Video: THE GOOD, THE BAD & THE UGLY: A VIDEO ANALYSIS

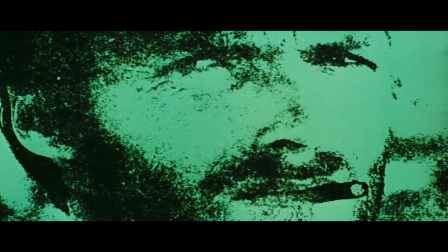0:07 Hello and welcome to my video essay analysis on Sergio Leone's The Good, the Bad and the Ugly,
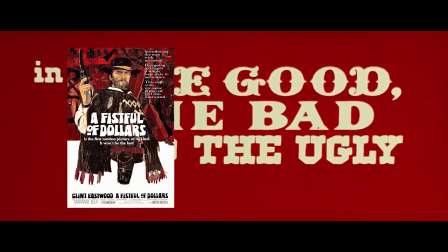0:13 the third in a series of movies preceding A Fistful of Dollars and For a Few Dollars More,
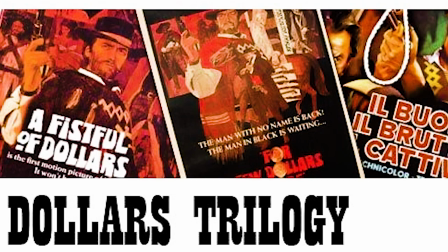0:17 collectively known as the Dollars Trilogy. Within this video, I'll be dividing my analysis into two parts.
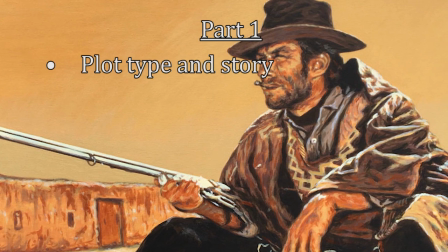0:23 In part 1, I'll provide some background information regarding the plot type and story, mise-en-scene/cinematography, sound design, lighting, and dimensions of editing.
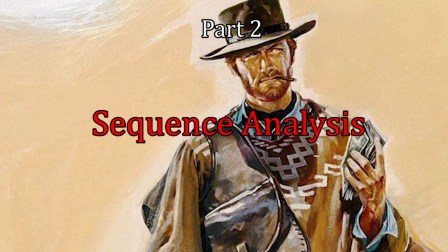0:31 Following this, I'll enter part 2, where I'll focus on my sequence analysis and how these film aspects interact and affect the overall sequence.
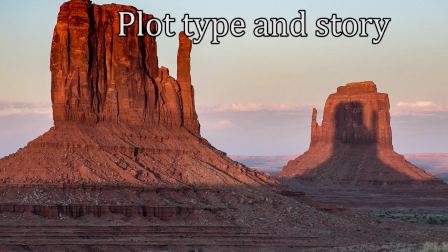0:39 Beginning with plot type and story, Leone's The Good, the Bad and the Ugly seems to share traits crossing with many of Booker's 7 basic plot types.
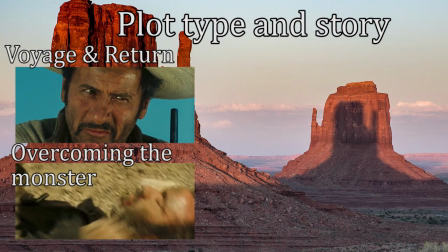0:45 Links can be made to Voyage and Return, Overcoming the Monster, Rags to Riches, and at times, even comedy.
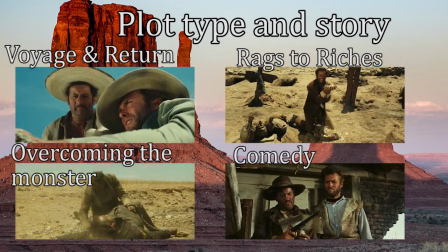0:53 See you soon, idiots.
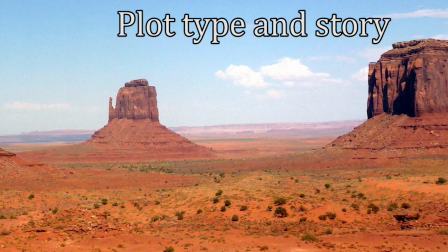1:01 It's for you.
However, while there is overlap between these plot types, the most prominent plot type that emerges is the quest.
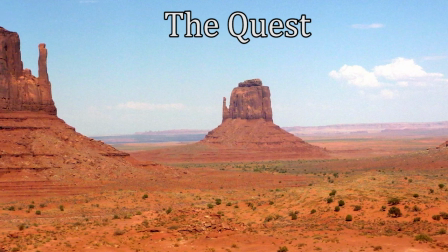1:07 The quest can be divided into 5 areas that can be pinpointed throughout the movie, aligning the movie to this plot type.
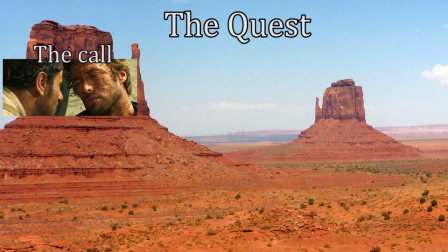1:13 The 5 areas are: the call, where Blondie saves his own life by learning of a treasure; the journey,
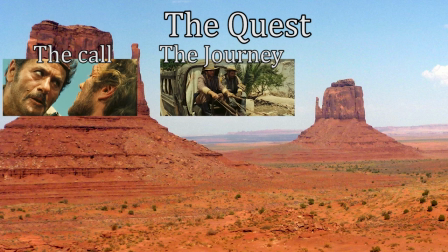1:18 with Tuco and Blondie adventuring off together, each knowing half of the puzzle; arrival and frustration,
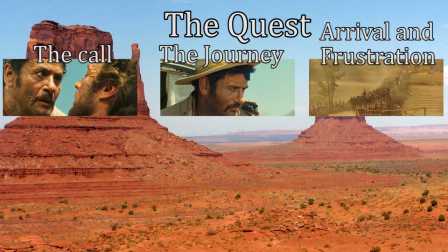1:24 where Blondie and Tuco arrive just short of their destination, having to cross a bridge fought over between the Union and the Confederates;
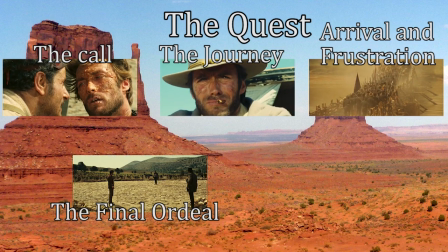1:30 the final ordeals, as the trio stand off in a winner-take-all situation;
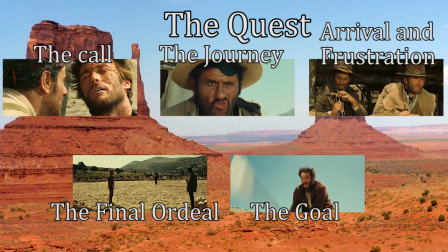1:35 and finally the goal, in this case being money.
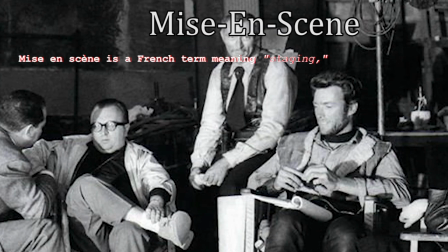1:40 Mise-en-scene is a French term meaning staging or putting into the scene or shot,
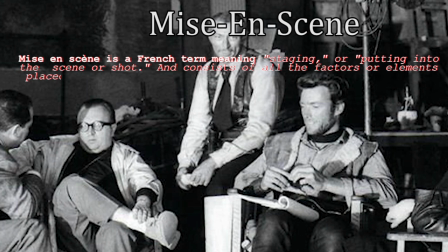1:44 and consists of all of the factors or elements placed in the frame in front of the camera to be photographed.
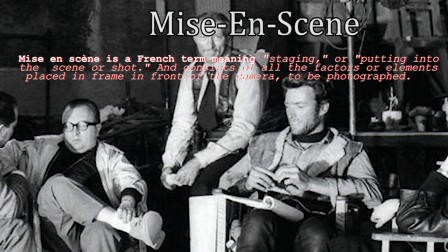1:50 The Good, the Bad and the Ugly contains all the mise-en-scene elements typical of a spaghetti western.
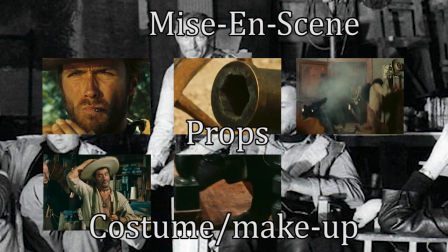1:55 It has the cigars, cannons, guns, hats, spurs, ponchos, horses, ruined buildings, and heavy shades of brown,
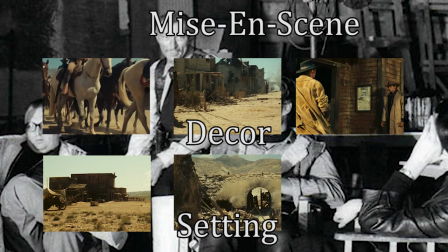2:04 all set within small towns, forts, or the larger, breathtaking landscapes of a Civil War-era America.
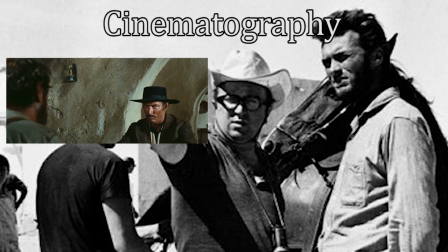2:12 These elements are accompanied by the over-the-shoulder shots and extreme close-ups with a shallow focus on a face or gun used to create tension.
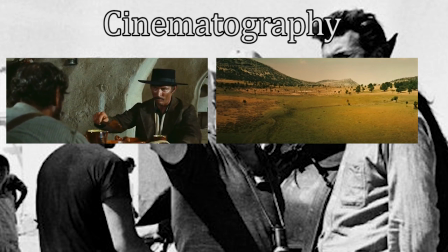2:20 Opposingly, extreme long shots with a deep focus of an open landscape are used to create a sense of loss, freedom, or isolation.
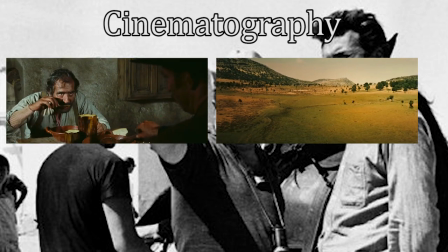2:27 All shot in a 2.35 to 1 CinemaScope aspect ratio,
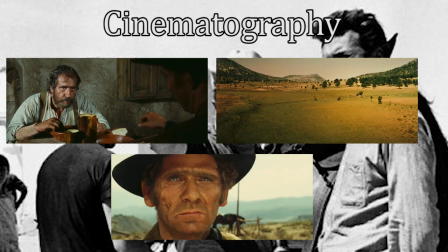2:31 typically coupled with the use of hard lighting causing hard shadows, making the scene seem tough, angular, and unflattering.
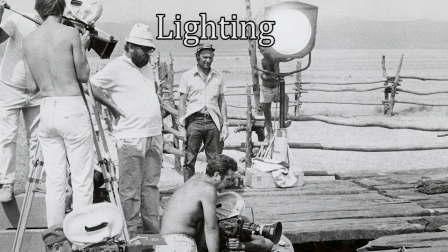2:40 Lighting is also an element of mise-en-scene and can be very important in establishing character.
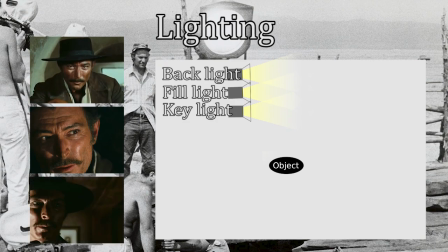2:44 Take Angel Eyes for example. Angel Eyes is a character sporting dark and heavy shades and tones of black, who is repetitively filmed using low-key lighting.
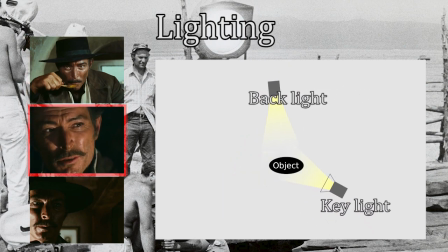2:53 Low-key lighting is a lighting aesthetic with lots of shadows to create a sense of mystery or suspense. This style of lighting helps to establish Angel Eyes as the bad, compared to Blondie,
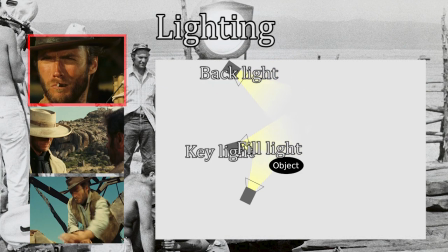3:04 who sports lighter shades and more neutral tones, who is typically filmed using high-key lighting.
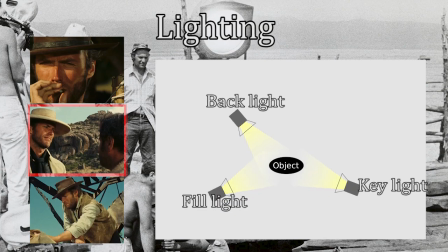3:08 This style of lighting helps to establish Blondie more as the good. The contrasting lighting styles foreshadows a rivalry between the both of them.
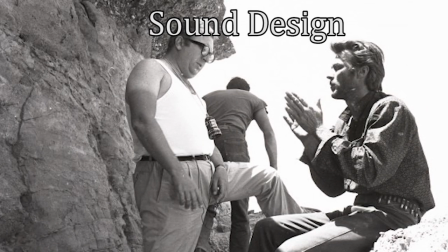3:18 Within The Good, the Bad and the Ugly, sound design is used to effectively communicate with the audience.
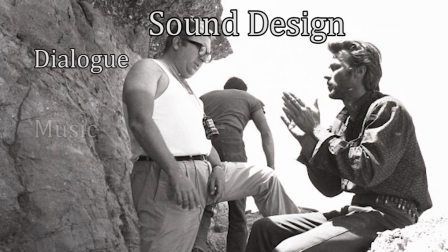3:23 This is done through the use of dialogue, music, and sound effects in a variety of ways.
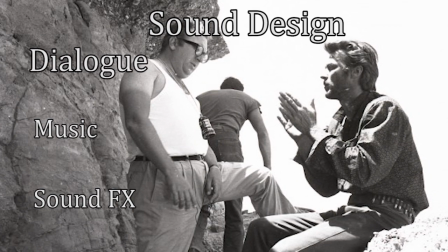3:28 For example, dialogue plays an important role in establishing that our characters, Blondie and Angel Eyes, are two sides to the same coin.
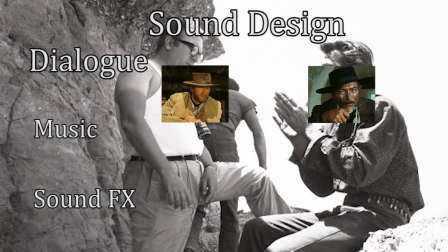3:35 It achieves this by demonstrating their level in terms of dialogue. Both speak slow, calm, clearly, and with intention behind their words.
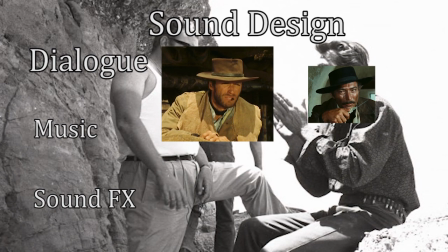3:45 Never seen so many men wasted so badly.
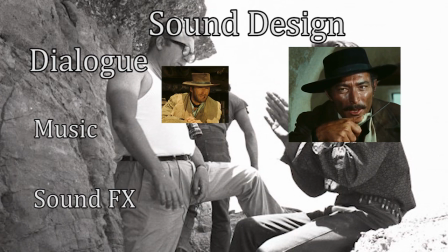3:51 Maybe Baker would like to know just what you and Jackson had to say about the cash box.
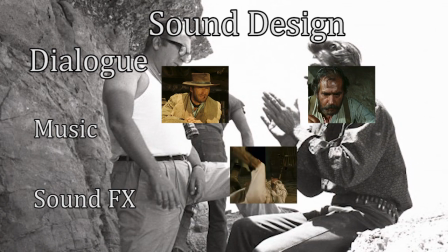3:57 Dialogue in this case pays close attention to Tuco, who speaks with an accent, expresses anger,
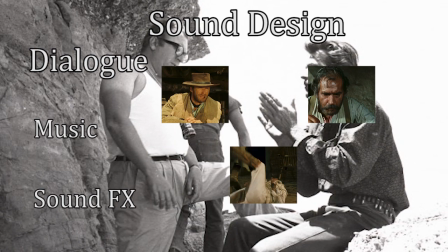4:03 speaks quickly with poor English skills, helping to establish him as the ugly.
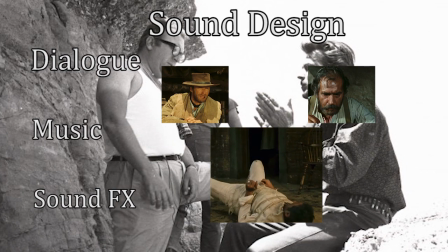4:08 Men, stand up! Come back! Come back and fight! You bastard!
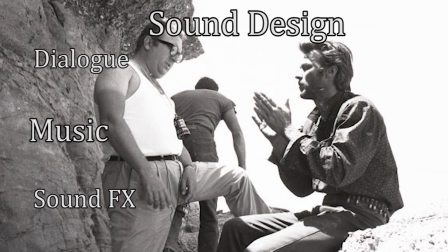4:15 Music is used communicating more the feeling and emotion of our characters within the scene, such as when Blondie finds a dying young soldier.
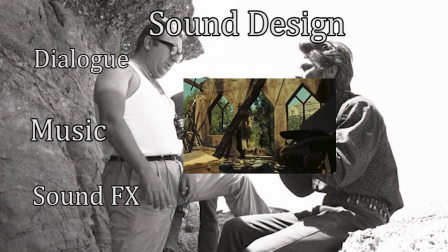4:22 Music can also be used to signal a beat within the story as well as introduce characters to a scene.
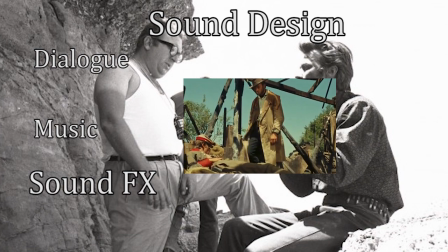4:27 Sound effects are used to create atmosphere specific to the scene's location and potential impact of the environment to our character,
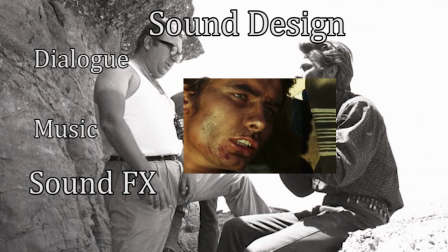4:33 such as the rain of cannon fire and the marching footsteps.
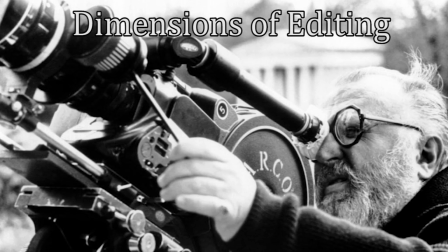4:39 Finally, through the course of the movie we prominently see 3 different dimensions of editing, these dimensions being rhythmic, spatial, and temporal.
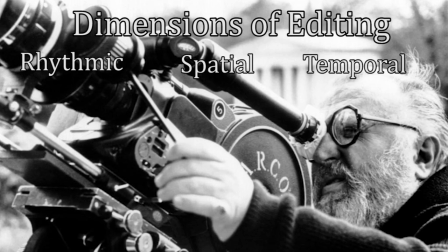4:47 These styles of editing are used to facilitate and communicate aspects of the story in a way that retains the attention of the audience.
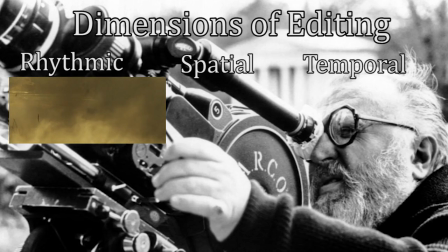4:53 For example, within The Good, the Bad and the Ugly, rhythmic edits are used to slow the pace of a scene or sequence, adding real drama to a moment.
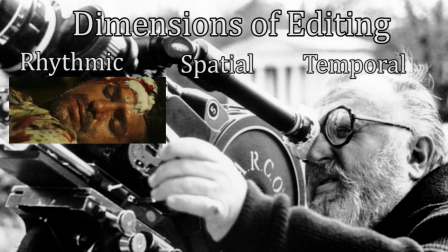5:05 Spatial edits are frequently used to show us where the shots are being fired.
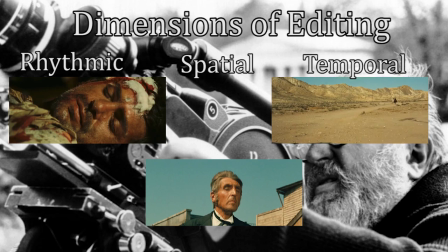5:13 And temporal edits are used to progress the time within the story.
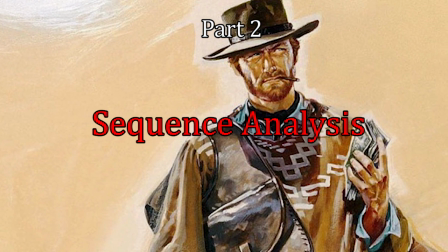5:20 With part 1 completed, I will now discuss how these film aspects affect my selected sequence.
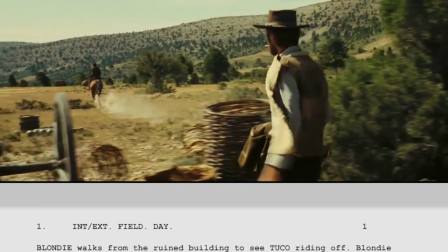5:27 For my sequence analysis, I'll be focusing on both the build-up to and the final duel scene between Angel Eyes, Blondie and Tuco.
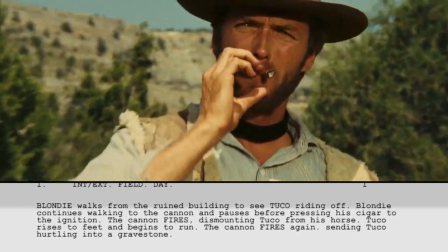5:33 This scene begins with Tuco betraying Blondie and going after the treasure alone before being quickly shut down.
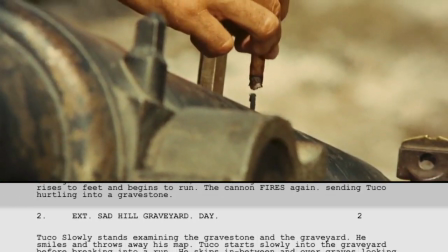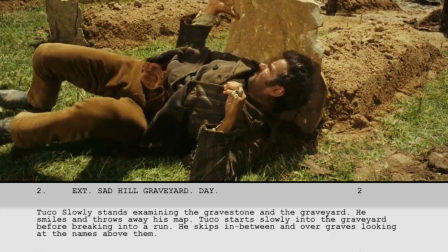5:45 As Tuco rises to his feet, a beat is indicated by the pedestal shot and the introduction of music,
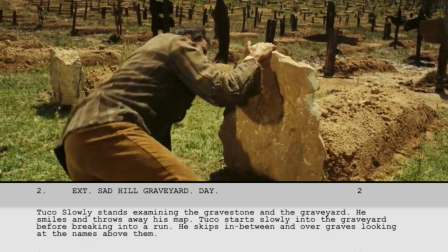5:50 the beat hinting at a transition out from Booker's arrival and frustration stage.
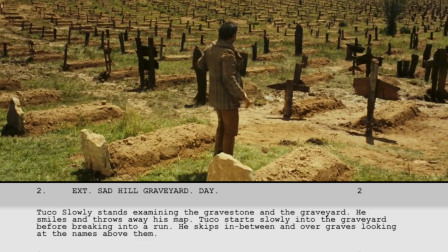5:56 We are moved into this stage with rhythmic editing. This increased pace of score accompanied by the high-angle tracking shots add real urgency to the scene.
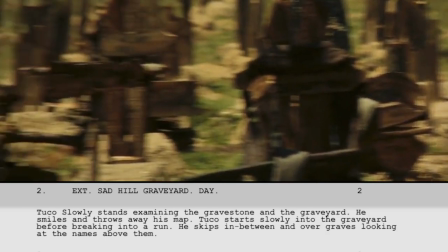6:04 From here, the low-angle close-up into the zoomed panning shot introduces spatial editing to the sequence, showing us what Tuco is seeing.
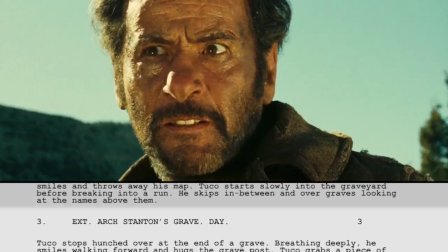6:11 These styles continue until Tuco arrives at the believed goal.
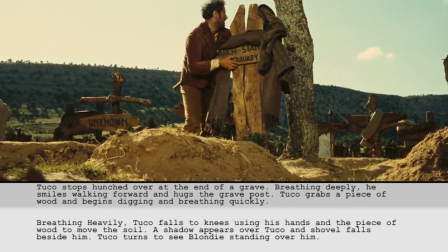6:18 Here the characters are reintroduced to one another, marked by music and the use of low angle and over the shoulder shots.
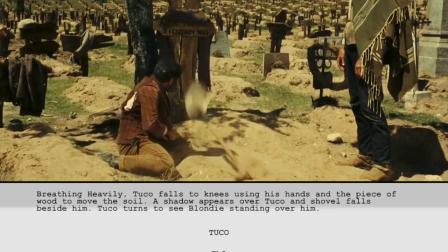6:23 We are also reminded of our character's status through the use of dialogue and performance, as well as the shades and tones in their clothes.
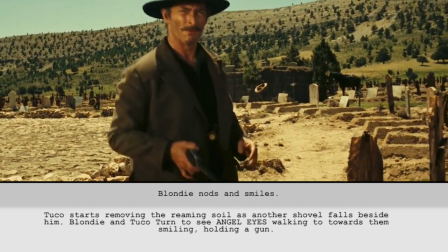6:30 Most notably here, both Tuco and Blondie are wearing neutral tones, as opposed to Angel Eyes, who is wearing dark tones.
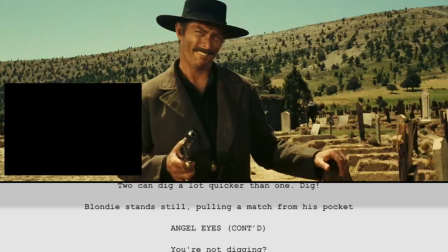6:36 As such, Angel Eyes contrast quite highly within this environment, reaffirming to the audience his portrayal as the bad,
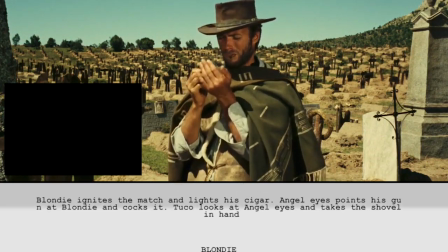6:42 but also foreshadowing that he is perhaps unlike Tuco and Blondie and is out of his element.
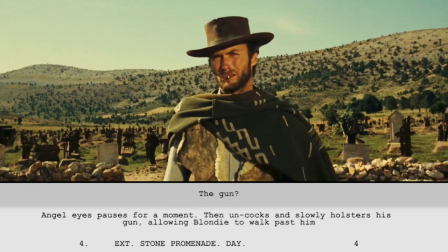6:48 A beat is once again marked by the introduction of music that carries us into the next scene and into the final ordeal.
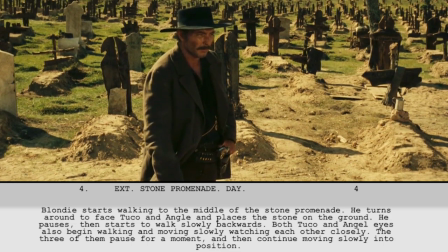6:56 Within the scene is the culmination of the editing, sound design, plot, themes,
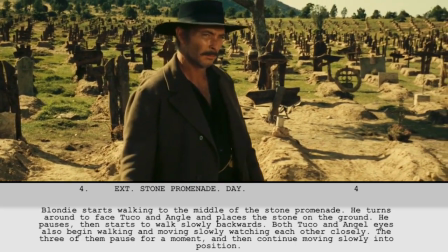7:00 lighting and mise-en-scene all coming together to create all the elements of a spaghetti western movie.
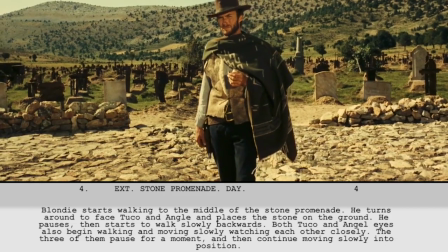7:05 We've got the guns, hats, cigars, spurs, ponchos and heavy shades of brown,
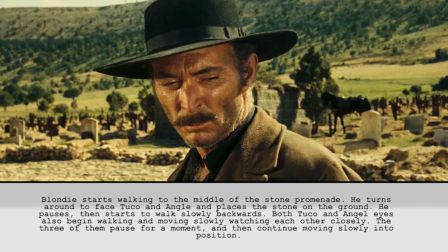7:11 set on a civil war-torn graveyard juxtaposed by the vast surrounding landscape.
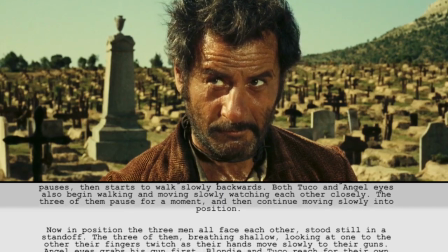7:16 But the real brilliance of this scene comes down to Ennio Morricone's score and the montage.
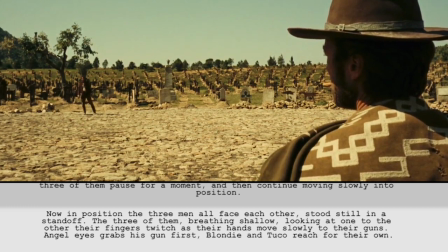7:21 This scene has 64 shots in a 2-minute window with 0 dialogue,
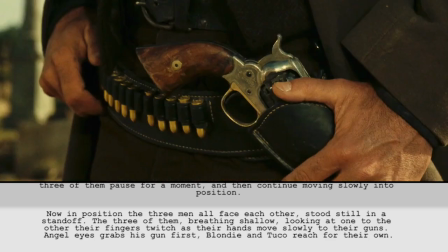7:24 and begins with the use of an irregular rhythm of music causing suspense, only to be resolved when the music settles into a regular rhythm,
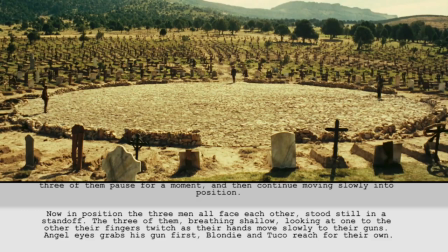7:31 allowing the tension to build. This follows with the use of extreme wide shots as the characters get into place, promoting a stage for our characters to duel upon.
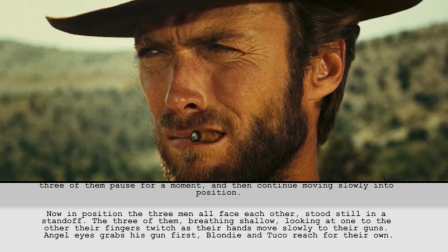7:40 The music continues and then abruptly breaks, revealing the diegetic sound effects of nature surrounding them.
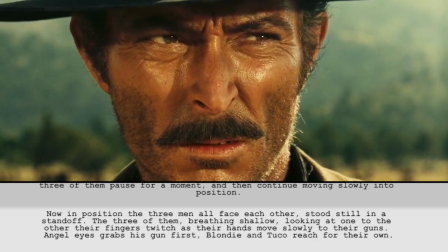7:45 This, coupled with the lack of cannon fire and marching, create an unsettling atmosphere that reinforces isolation and anticipation as we wait for the music to begin again.